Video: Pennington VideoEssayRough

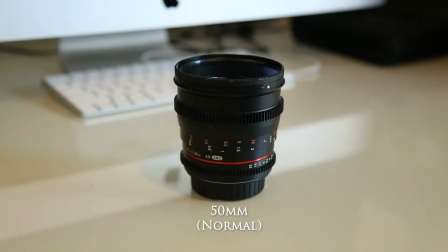[0:16]
First, there's the standard or normal lens. On a full-frame sensor, this is roughly a 50 millimeter lens. A normal lens will reproduce a perspective that closely resembles that of which we see with the human eye.
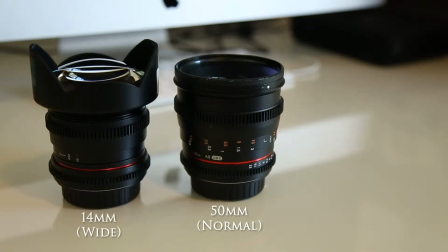[0:29]
Then, there's the wide-angle lens. As the name suggests, a wide-angle lens captures a wider field of view.
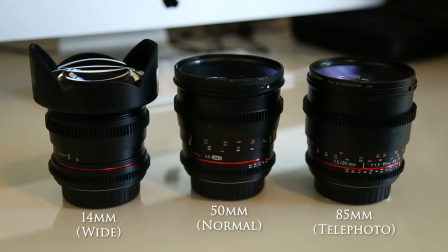[0:35]
And finally, we have the telephoto lens. A telephoto lens captures a much narrower field of view than a normal or wide lens. Let's take a look at what effects these lenses will have on the human face if subject to camera distance is compensated to allow for similar framing.
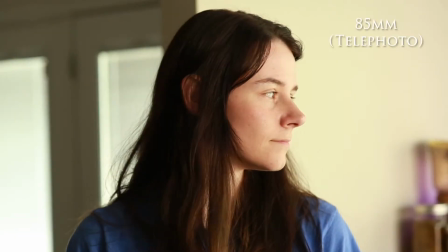[0:50]
You'll notice when we jump from the normal lens to the telephoto lens that the background is pulled forward and our subject's facial features now appear more flat.
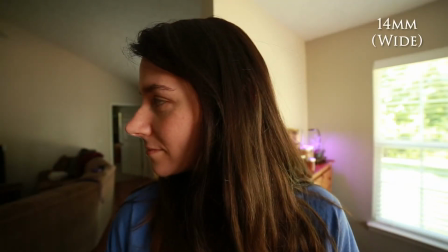[0:58]
However, when we move to the wide lens, the background is pushed back. We can now see more of the space, but facial features begin to warp.
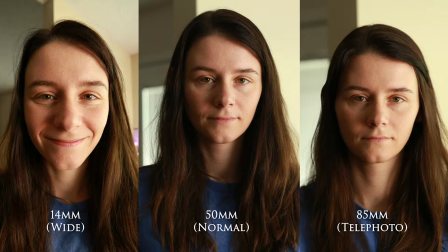[1:05]
Let's see what that looks like in photo form. Pretty big difference, huh? Now let's take a look at how these lens effects are utilized in films.
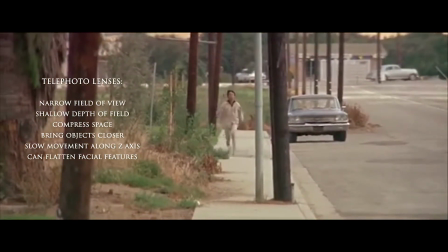[1:14]
The Graduate makes use of a telephoto lens when the hero of the story is running to the church to stop the woman he loves from marrying another man.
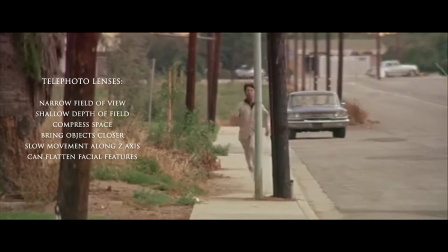[1:21]
This lens effectively compresses the space between the background and the foreground, which causes his movements to appear much slower.
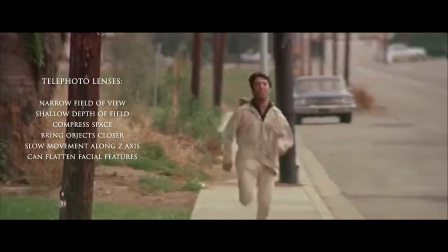[1:28]
It gives the illusion that our hero is running towards a destination that he can't possibly reach in time.
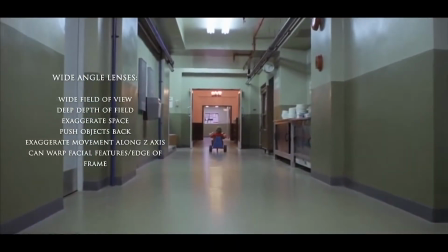[1:36]
The Shining, on the other hand, made use of wide-angle lenses to create the opposite effect.
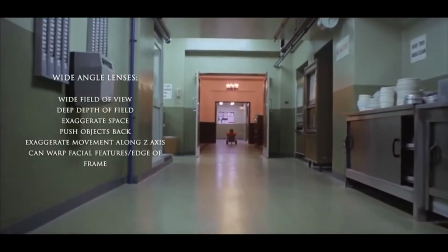[1:41]
As young Danny rides his bike through the hallways of the Overlook Hotel, the corridor seemed to stretch on for an eternity,
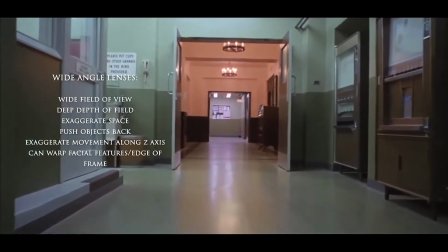[1:48]
effectively turning the already ominous hotel into an endless maze.
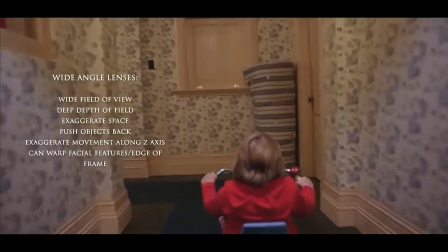[1:52]
The use of wide-angle lenses not only allow you to see more of the space in front of you, but they also exaggerate the distance between objects in the foreground and objects in the background,
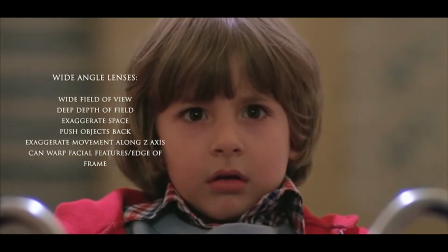[2:01]
all while providing a vast up the field so that even far away objects still appear clearly in focus.
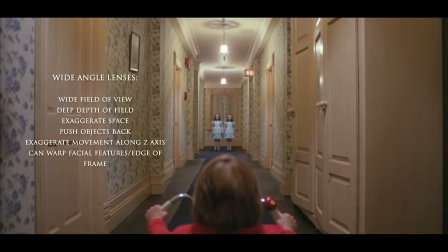[2:08] Hello, Danny.
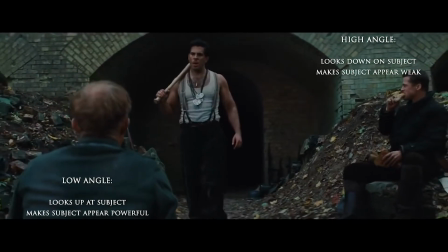[2:17]
The use of high and low angles create a sense of shift in power.
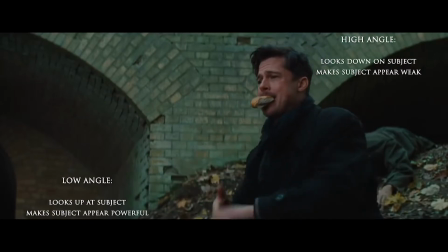[2:21]
Subjects being looked down on can appear more weak and frail, while subjects being looked up at can appear larger and more intimidating.
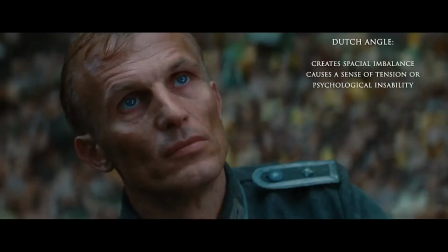[2:28]
Tilting the camera's angle to create what's known as a Dutch or canted angle typically causes a sense of unease, and Glorious Bastards makes use of all three of these.
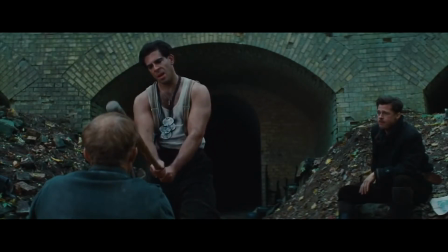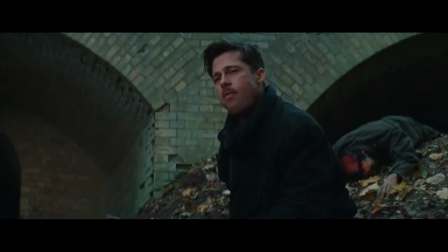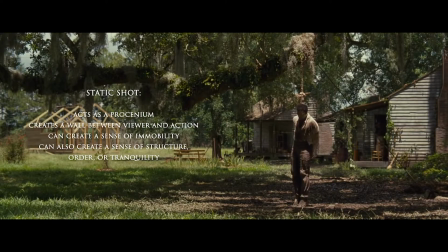[2:53]
In 12 Years a Slave, a static shot is combined with a long take as we, the viewer, are forced to watch Solomon precariously tiptoeing with a noose around his neck. It's a powerful use of the combination for several reasons.
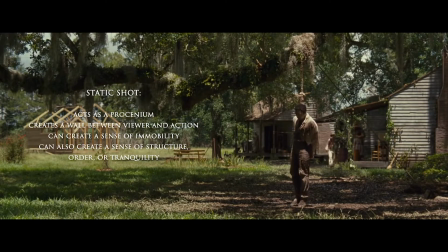[3:07]
Static shots act as a proscenium, leaving the viewer as a third-party observer, creating a wall between the audience and the action unfolding. We're no more capable of effecting any change within the scene than the other actors that drift in and out of the shot are.
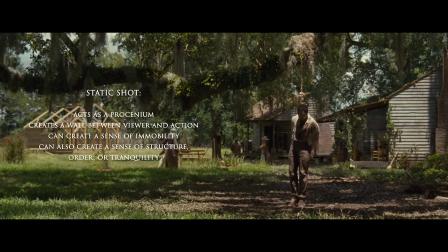[3:21]
Static shots evoke a lack of mobility, both literally and figuratively. Solomon is stuck in his predicament much in the same way that we're stuck watching it unfold. The excessive length of the shot only serves to heighten our sense of awareness of both Solomon's discomfort and our own.
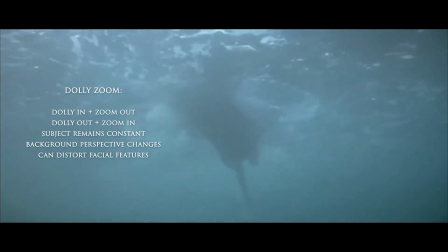[3:41]
If you're not familiar with the dolly zoom, it may not be immediately obvious that the camera itself is in motion.
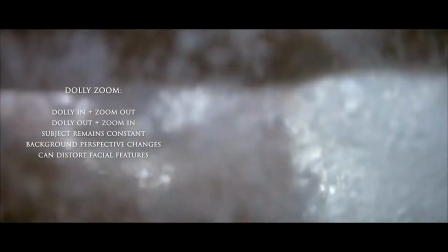[3:47]
Dolly zooms work by dollying the camera either in or out while simultaneously zooming the lens in or out in the opposite direction.
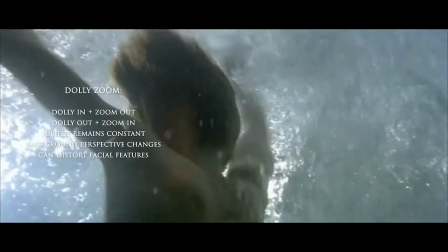[3:55]
The effect that it has on the shot is quite startling. The subject appears to stay in one place while the background shifts.
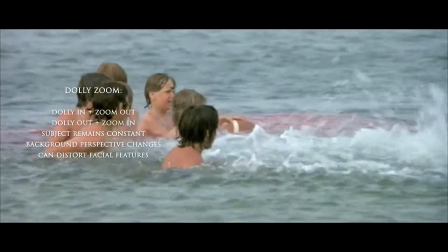[4:02]
Because the effect is so overt, it's best reserved for important moments in the film, like in Jaws, when Chief Brody's worst fears are realized.
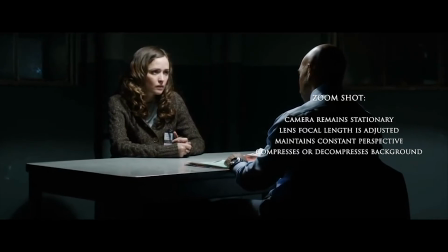[4:13]
And obviously you can use dollies and zooms independent of each other as well. The key is to know the difference between the two.